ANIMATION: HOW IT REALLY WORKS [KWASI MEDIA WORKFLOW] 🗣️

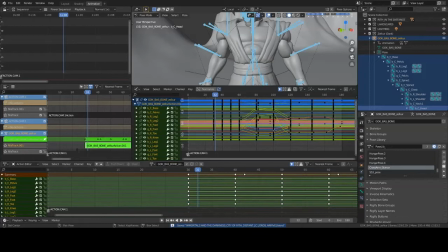(4:09)
But nonetheless, it gets a little crazy. So anyone making a statement that it should have been like this, should have been like that, has never animated before. We clearly know that, but that's not where I'm coming from when I bring this up.
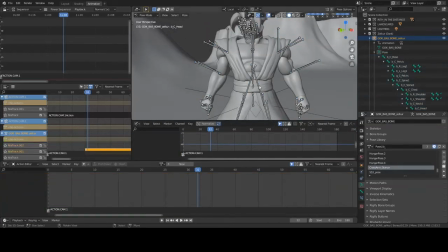(4:22)
My point in bringing this up is that I want you guys to understand that in animation, one of your biggest issues and one of your biggest trials is figuring out the pacing.
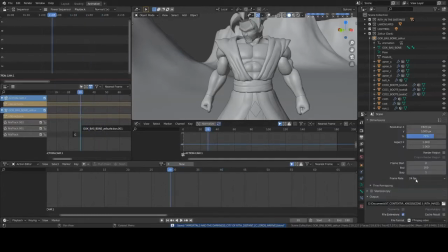(4:33)
So this is at 24 frames a second, okay? So I found my pacing. I know what I wanted to do. His head lifts up, the head goes up, because they just arrived at Rith, okay? And they're doing with something that they were told to do by Data. He turns.
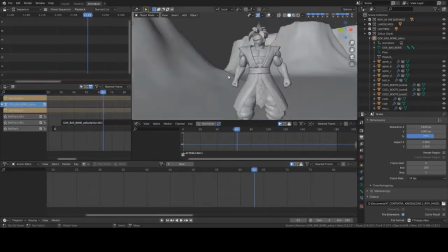(4:50)
So my mindset was he's going to turn. Let's go back to the camera. He's going to turn. Push this down.
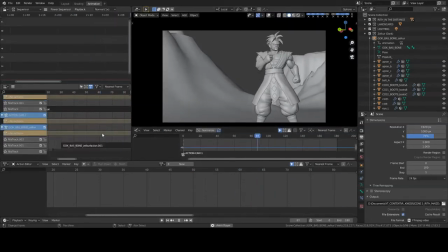(4:55)
He's going to turn. He's going to look. go about, it's like, okay, what's going on? All right, because again, here, the mindset was I wanted the character,
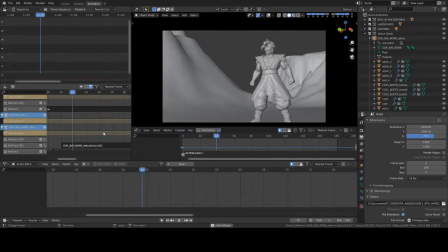(5:09)
when you looked at him, I want you to know that he was looking. So my mindset was, if it was me, how would I move? So I'm like, okay, I probably would turn, put my fist up, because I'm like preparing myself. And I'm gonna look the other way, probably put it down and halfway cock up the other one, or stay in the position I was in when I originally
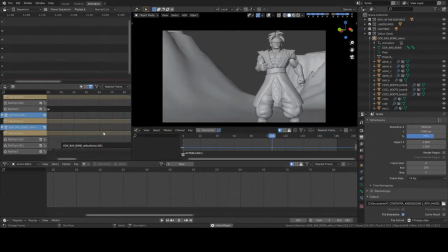(5:27)
looked back to the point that I started at. So one of the main issues that I find for animating lately, not when I first began. When I first began, it was difficult because I didn't understand the pacing that well.
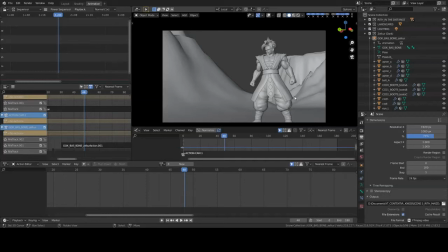(5:43)
But over time, I've become more comfortable with the pacing, and I realize more and more how I need to go about doing it.
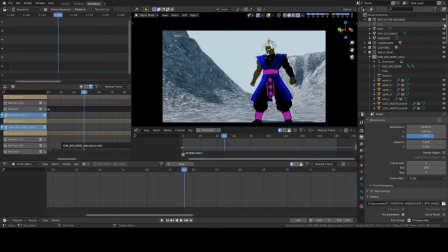(5:49)
So let's turn this on. And again, because I turned the fog off, let's turn the fog back on. All right, I believe all of my settings are on.
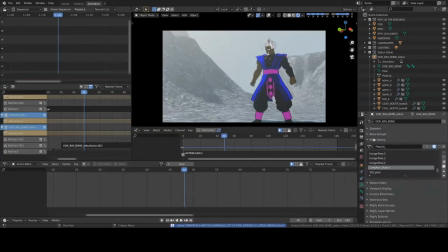(5:56)
Yep. So with that being said, this is one of those things where, you know, you get to see it, and this is what it looks like fully rendered out. So there's no, I'm saying rendered out, my bad. It's what it looks like in with all of the settings and everything on,
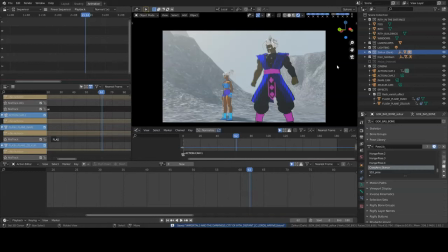(6:16)
because I have a volume shader in there and it's giving this fog or whatever. But again, see Inari, she's doing her thing, she's looking, she crossed her arms. There's no unnatural movement. There's no, well, this is not something a human would do. These are things that people will do. People don't move a lot.
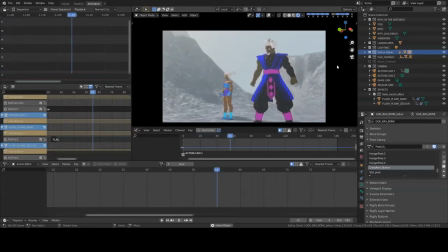(6:32)
And when they do, there are very specific motions, and you have to take expression. Even when you're talking, you might move one hand the whole time you're talking, not your whole body. You're not leaning forward, turning sideways, unless it's something that you're passionate about or something that's just really caught your attention or your ear, your eye. So in animating, if I may really fast,
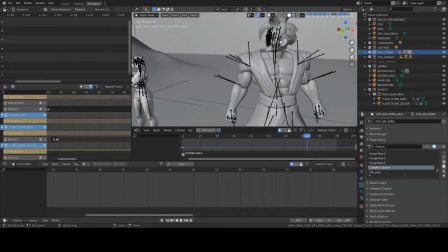(6:51)
one of the main things that I've come to realize that when I'm animating something, like right here, his head is up. Okay, so let's go back down to here. Let's click where it's at. Okay, so that keyframe,
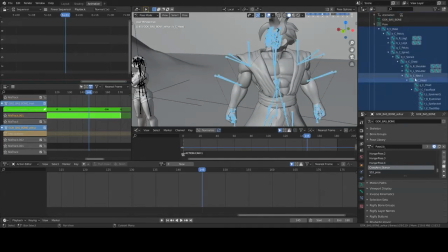(7:07)
am I in the right thing? Yeah, those keyframes, that particular keyframe, is it? No, that's hers. That's why it didn't work. Here we go, right here. Okay, so that particular keyframe, when he's looking up, starts at frame 30.
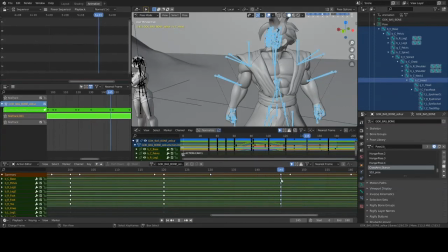(7:23)
So as it's going over, by the time he gets to 45, he's looking up. Then it's slowly canting back. Okay, so I was thinking, how many frames do I need for that? And this is roughly, I want to say 15 frames. So you're looking at, then as he does this, he's looking where he's going back to that original position, and I snap it back real fast.
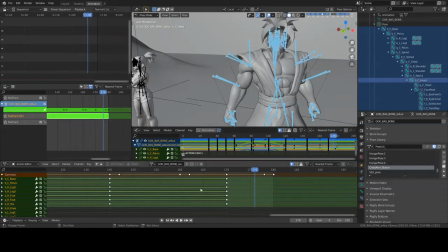(7:42)
This is why there's 2 frames there. So in doing this, I had to figure out my pacing. Now I intend to do a video where I just do an animation. I want to do like a little mini kind of hand-to-hand combat animation, show you guys where I've come from and where I am.
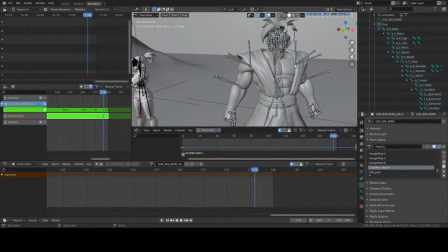(7:58)
But I just wanted you to see the progress and the difference between where I was and where I am,
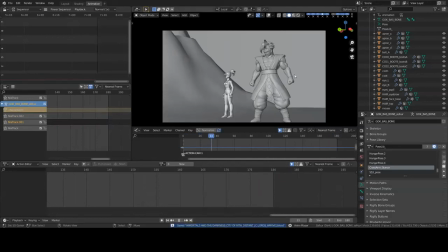(8:04)
and realize like, hey, thank you for your patience, thank you for your support. But the reason for me doing this way, or rather now putting
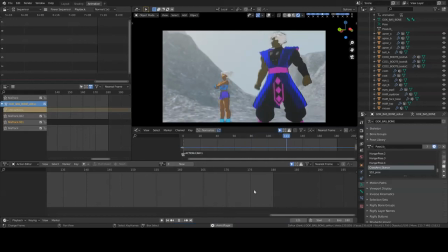(8:15)
everything into play now and letting everybody see how it looks and where it's going.